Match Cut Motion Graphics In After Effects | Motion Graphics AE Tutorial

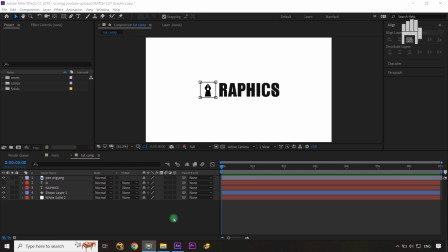0:09 कट गाइस बहुत ही इंपॉर्टेंट टर्म है, चाहे वो वीडियो एडिटिंग हो चाहे मोशन ग्राफिक्स एडिटिंग के लिए आप यूज कर रहे हो। इसका एक छोटा सा नमूना आज आपको इस ट्यूटोरियल में देखने को मिलेगा।
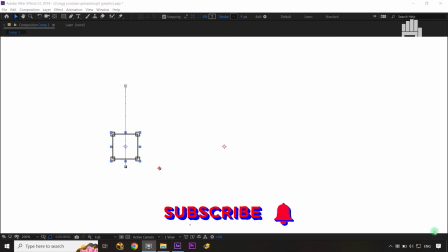0:20 आपने ये चीज देखी भी बहुत बार होगी बट आपने कभी समझा नहीं होगा कि इसको एग्जैक्टली बोलते गए या फिर आप उसको प्रॉपर तरीके से अपने काम में यूज नहीं कर पा रहे हो।
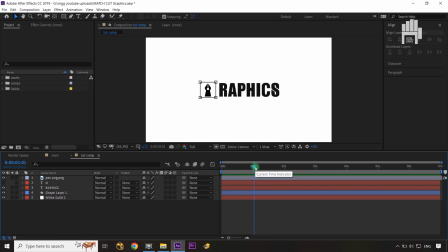0:28 तो इतना समझ लो को मैच कट को नॉर्मली हम ज्यादातर यूज करते हैं शेप मॉर्फिंग जहां पे दिखाना हो या कहीं पे कोई एकदम से सीन का चेंज दिखाना हो पर कंटिन्यूटी भी मेंटेन करनी है तो वहां पे हम एक बेटर तरीके से मैच कट को यूज करते हैं।
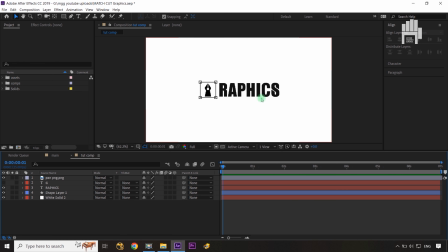0:43 तो वही चीज अब आप यहाँ पे करने वाले, तो मैं ग्राफिक्स को पूरा क्रिएट नहीं करने वाला हूँ, ऑलरेडी मैंने क्रिएट करके रखा हुआ है, मैं स्टेप बाय स्टेप आपको दिखा देता हूँ सोलो करके। तो सबसे पहली चीज ये है कि मेरे पास यहाँ पे मेरा ये बॉक्स बना और आजू बाजू में चार छोटे छोटे और बॉक्सेज जो मैंने क्रिएट किए हैं एक ही लेयर के अंदर पांच रेक्टेंगल जनरेट करते हुए।
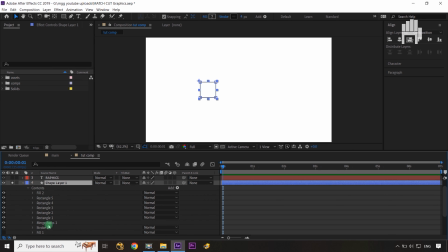1:01 तो यहाँ पे अगर आप देखोगे तो मेरे पास टोटल पांच रेक्टेंगल यहाँ पे जनरेट हुए। मैंने मर्ज पाथ यूज किया, आप नहीं भी करोगे तो भी चलेगा, ये बाय डिफॉल्ट आपको ऐसा ही दिखने वाला है तो आप उसको यूज कर सकते हो। दूसरी चीज, मैंने उसका जो एंकर पॉइंट है यहाँ पे सेट किया हुआ है, ये मेरे ग्राफिक्स या एनिमेशन से रिलेटेड है तो इसलिए मैंने एंकर पॉइंट इस कॉर्नर पे शूट किया हुआ,
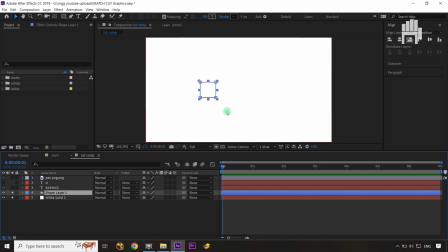1:20 क्योंकि जब भी कुछ आप ड्रॉ करते हो तो आप एक डिरेक्शन में ड्रॉ करते हो आइदर और आपने कंट्रोल या शिफ्ट कुछ प्रेस करके रखा हुआ हो, ठीक है। उसके बाद जो तीसरी चीज है मेरे पास वो मेरा यहाँ पे टेक्स्ट है जो मैंने यहाँ पे जी उसमें से निकाल दिया है ग्राफिक्स का, क्योंकि मैं उसको इंडिविजुअली एनिमेट करने वाला हूँ। तो यहाँ पे मेरे पास ये मेरा जी भी है, ठीक है, जिसको मैंने यहाँ पे इंडिविजुअली रखा हुआ है।
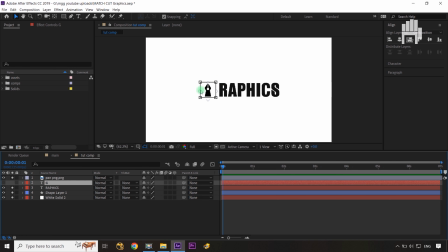1:40 और उसके बाद मेरे पास यहाँ पे मेरा एक आइकॉन है जो पेन टूल आइकॉन है। तो नॉर्मली हम जो भी ग्राफिक्स क्रिएट करते हैं तो ज्यादातर उसके अंदर हम पेन टूल को यूज करते हैं और आफ्टर इफेक्ट्स में उसका जो शॉर्टकट है वो है जी पेन टूल को सिलेक्ट करने के लिए।
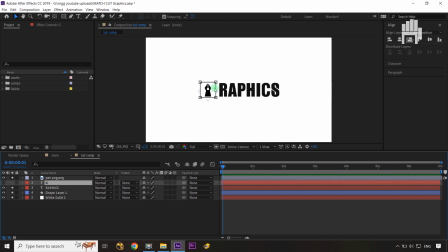1:53 सो दैट्स व्हाई मैंने ये दो कॉम्बिनेशन को बेटर तरीके से यहाँ पे यूज किया है। और मोशन ग्राफिक्स हम आफ्टर इफेक्ट में क्रिएट करने सो और भी ये हमारे लिए इंपॉर्टेंट हो जाता है। तो ये एक छोटी सी चीज आपके थिंकिंग के लिए और भी जरूरी है कि आप जो कुछ भी क्रिएट करते हो एलिमेंट्स ऐड करने से अननेसेसरी एलिमेंट्स यहां से कुछ स्ट्रोक गए यहां से,
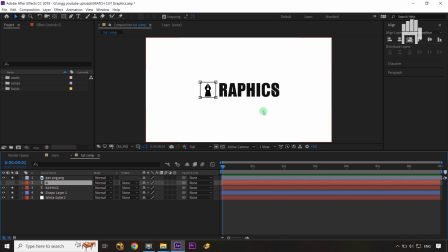2:12 इट्स नॉट नेसेसरी। आप ग्राफिक्स को या मोशन ग्राफिक्स को एनिमेशन को कंसेप्ट बेस किस तरह से रिप्रेजेंट करते हो चाहे वो कितना भी सिंपल हो वो बहुत इंपॉर्टेंट रखता है। तो अब स्टार्ट करते हैं। सबसे पहला चीज मुझे क्या करना है, मुझे मेरे एक इंडिविजुअल शेप को एनिमेट करना है जो है मेरा ये वाला शेप।
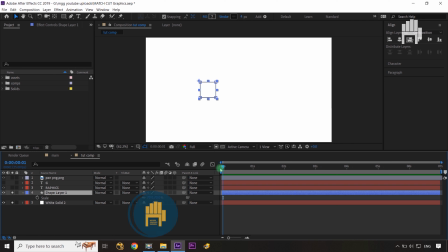2:26 तो यहाँ पे क्या करेंगे, मैं इसका स्केल प्रॉपर्टी ओपन करता हूँ और जीरो नंबर की फ्रेम के ऊपर मैं यहाँ पे सेट करता हूँ एक स्केल का की और वहां से मैं 10 फ्रेम आगे चला जाता हूँ और वापस से एक की फ्रेम यहाँ पे अप्लाई कर देता हूँ। अब क्या करते हैं, वापस चले आते हैं यहाँ पे और जो की का वैल्यू है मैं यहाँ पे अप्लाई कर देता हूँ जीरो, ठीक है।
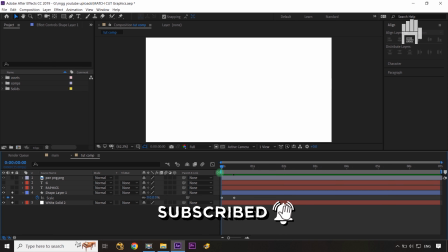2:43 अब इस की के अंदर मैं कोई भी ग्राफ एडिट ऐड नहीं करने वाला हूँ, ग्राफ को अप्लाई नहीं करना, इजी इसमें कन्वर्ट कर रहा हूँ। ये मुझे नॉर्मली चाहिए लीनियर, क्योंकि जब भी आप ड्रॉ करते हो एक नॉर्मल से आपका रेगुलर स्पीड रहता है, ठीक है, तो बस वही चीज मेरे को यहाँ पे जनरेट करना है।
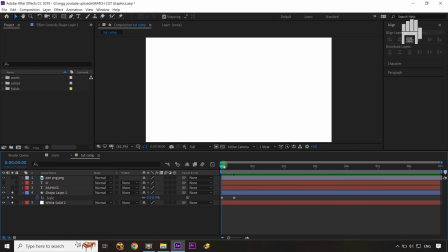2:56 तो मैंने यहाँ पे एक नॉर्मल वाला की दे दिया। अब उसके बाद मुझे क्या चाहिए कि जैसे ही ये आगे निकलता है पूरा बनता है तब जो मेरा यहाँ पे पेन टूल का आइकॉन है वो आइकॉन यहाँ से पॉप होते थे ऊपर जाना चाहिए और वापस यहाँ पे नीचे आके सेटल होना चाहिए।
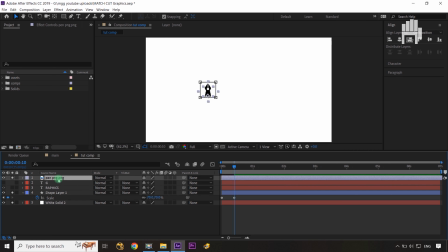3:10 तो उसके लिए मुझे क्या करना है, मैं जो मेरा पेन टूल वाला लेयर है बराबर उसको आप चाहे तो शिफ्ट कर लो शेप लेयर के साथ ताकि आपको मैच करना आसान रहे। तो मैं यहाँ पे उसका स्केल प्रॉपर्टी ऑन करता हूँ प्लस उसका पोजीशन प्रॉपर्टी भी ऑन करता हूँ, रोटेशन में तीन प्रॉपर्टी एक साथ एनिमेट करने वाला हूँ। बट सबसे पहले जो एनिमेट करना है वो है मेरा स्केल प्रॉपर्टी।
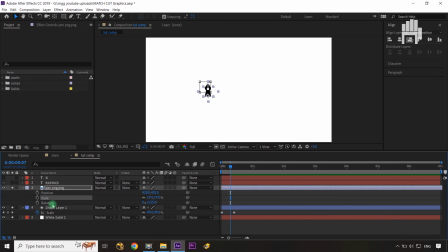3:28 तो मैं यहाँ से तीन फ्रेम कुछ आगे चलता हूँ, जो हमने 10वीं फ्रेम पे की दिया था शेप लेयर वन के स्केल प्रॉपर्टी के, उससे तीन फ्रेम आगे चलते हैं। तो यहाँ पे मैं सबसे पहले स्केल को यहाँ पे की देता हूँ और फिर उसके बाद मैं पांच फ्रेम आगे चलता हूँ और वापस क्या कर देता हूँ, मैं स्केल को यहाँ पे की दे देता हूँ।
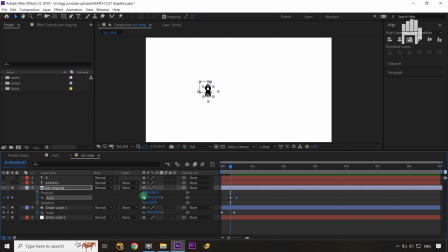3:44 अब मैं क्या करूंगा, यहाँ पे जो स्केल का वैल्यू है इसका, ठीक है, उसको मुझे कर देना है जीरो गाइस। तो यहाँ पे भी देखो मैंने एंकर पॉइंट कहाँ पे सेट किया है, उसके बॉटम में जो मेरे लिए इंपॉर्टेंट है। तो ये चीजें ध्यान में रखना, एंकर पॉइंट बहुत ही इंपॉर्टेंट रोल प्ले करता है गाइस आपके काम के अंदर।
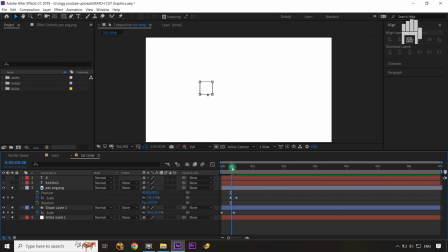4:00 तो यहाँ पे मैंने क्या कर दिया, इसको जीरो कर दिया। अब जैसे ही आप आगे जाओगे देखो ये नीचे से क्या हो रहा है, खड़ा होते हुए दिख रहा है, बट यहाँ पे देखो टाइमिंग का एक इश्यू हमारे साथ हो रहा है। तो अब उसके लिए क्या करेंगे, इसको थोड़ा और पीछे कर देते ताकि वो टाइमिंग का इश्यू ना दे। तो अब देखो ये प्रॉपर तरीके से बन रहा है, तो हाँ भाई ये टाइमिंग हमारा परफेक्ट जा रहा है, तो इसके लिए हमारे ये सही है, बेटर है।